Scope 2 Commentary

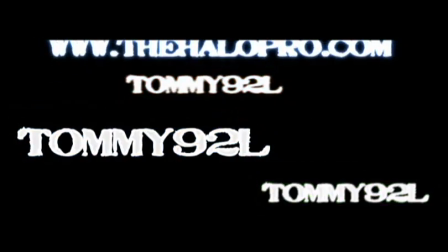0:00 Hey guys, me, Tommy, and 92L here, doing a little bit of a commentary for Scope episode 2.
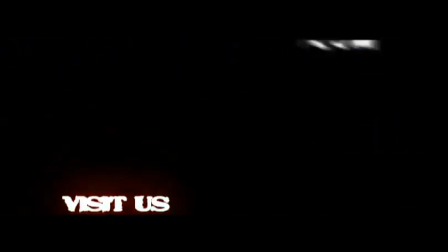0:08 You're about to hear everything I thought about this episode. Prepare to cover your ears.
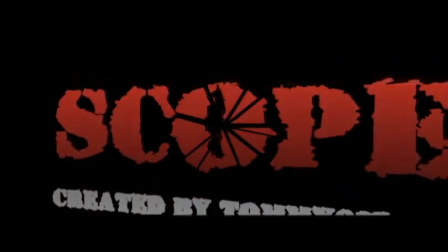0:13 Right here was a shatter effect in Adobe After Effects and the camera movement done completely backwards.
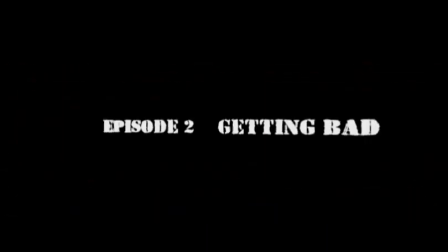0:19 Everything was done backwards because I had to make it come together. Getting bad, terrible name, terrible transition.
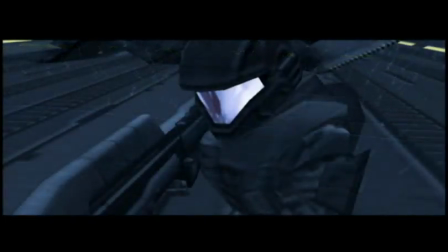0:27 uh this i hated the voices here because the voice actor you know he was helping me i gotta turn on my volume i
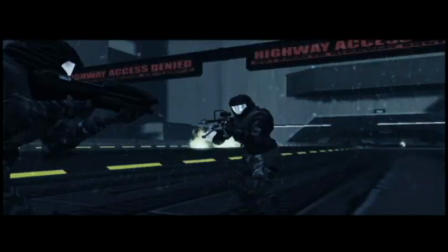0:35 told him i'm like dude you gotta talk louder you can't amplify the volume like you have to you know talk louder because if you don't it's gonna sound bad
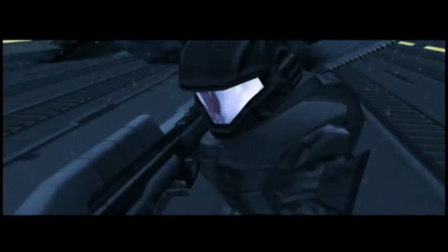0:44 he didn't listen to me of course and now what it sounds like is
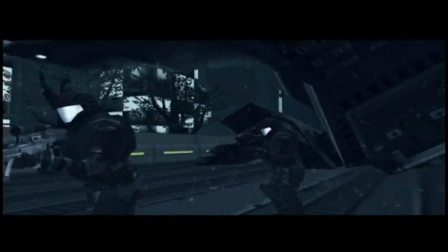0:50 that shh anytime he talks and it got me really annoyed uh with
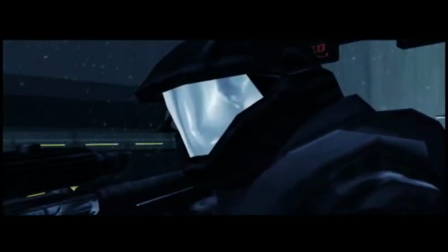0:56 this i don't know why i love snow and i really thought that this scene looked
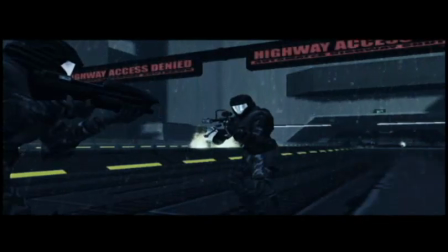1:01 awesome with all the snow pouring down and whatnot uh it's not
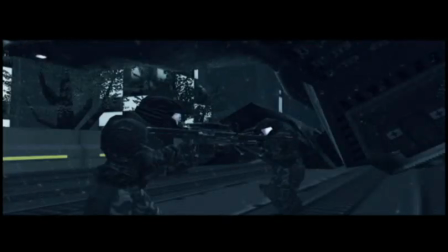1:06 much different from scope episode one but i always thought snow looked cool you know what i mean if i'd rather have a
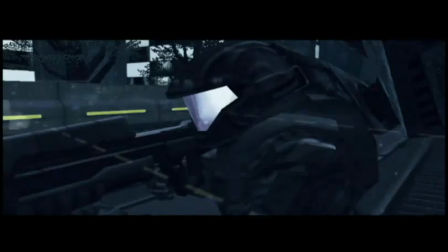1:11 crazy ass battle be in the snow definitely uh this if you look the camera jolts here
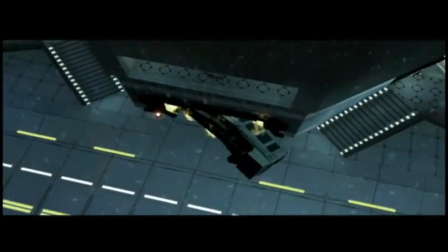1:20 what that was was someone was on my computer and where i was capturing had problems like there there
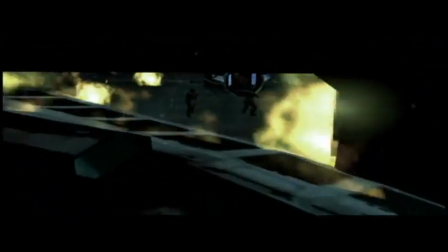1:26 was too many capture files in one folder and you know i just kept jumping around
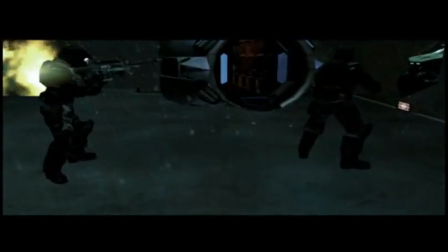1:33 uh this is where the drop pod was that he crashed
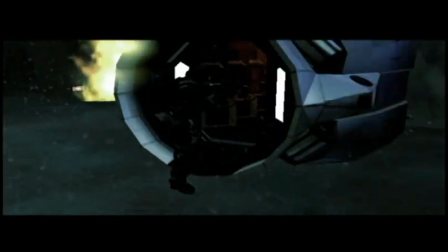1:38 um i had to make that set like i didn't make this level not taking credit for it but yes i did make the set with all the
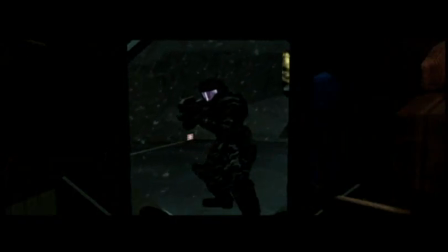1:45 uh the drop pods the explosions and the fire and stuff and it was actually really fun to make because it was like all right this is
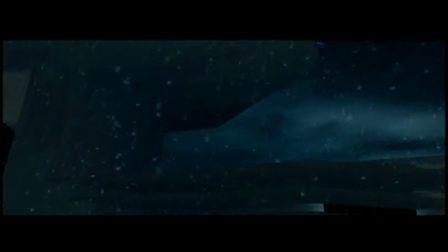1:51 where i want the scene to take place and i wasn't working around someone else's level uh if you notice that sky i actually when
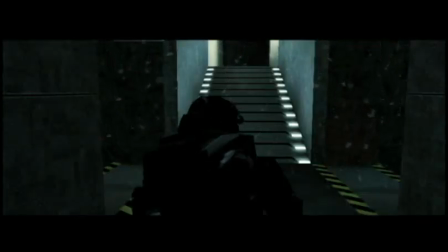2:00 i modded i did two of them and one was actually a white sky because i wanted to make it look like there was actually day and night because if
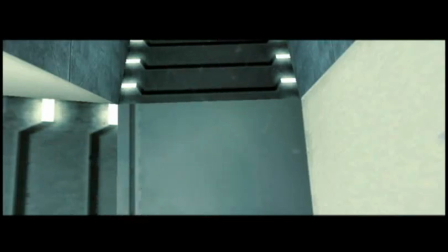2:09 you go to sleep in the night you're not going to wake up in the night again. No, you're gonna wake up in the day. Uh, oh, I didn't like my voice here.
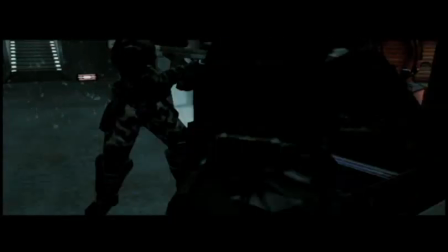2:17 Listen. Oh, skippity-doo-dah, let's go, guys!
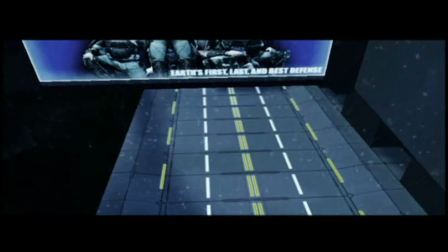2:23 Yeah! I just sounded like such a loser. Uh, I did like the, what do we call it? Resident Evil music here, which was cool. The driving scene, I will admit, looked bad.
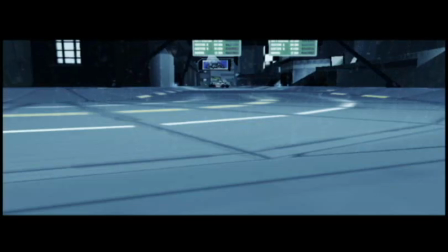2:38 If you look back really far in the background, You'll notice that the cars aren't even moving straight at first. They're going around in circles. If you rewind you'll see Driving is really hard to do since I was controlling it from a fly cam.
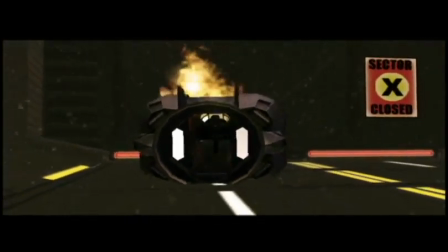2:52 Oh Also, I told you about the fly cam, you know skipping look how bad it skips here now now now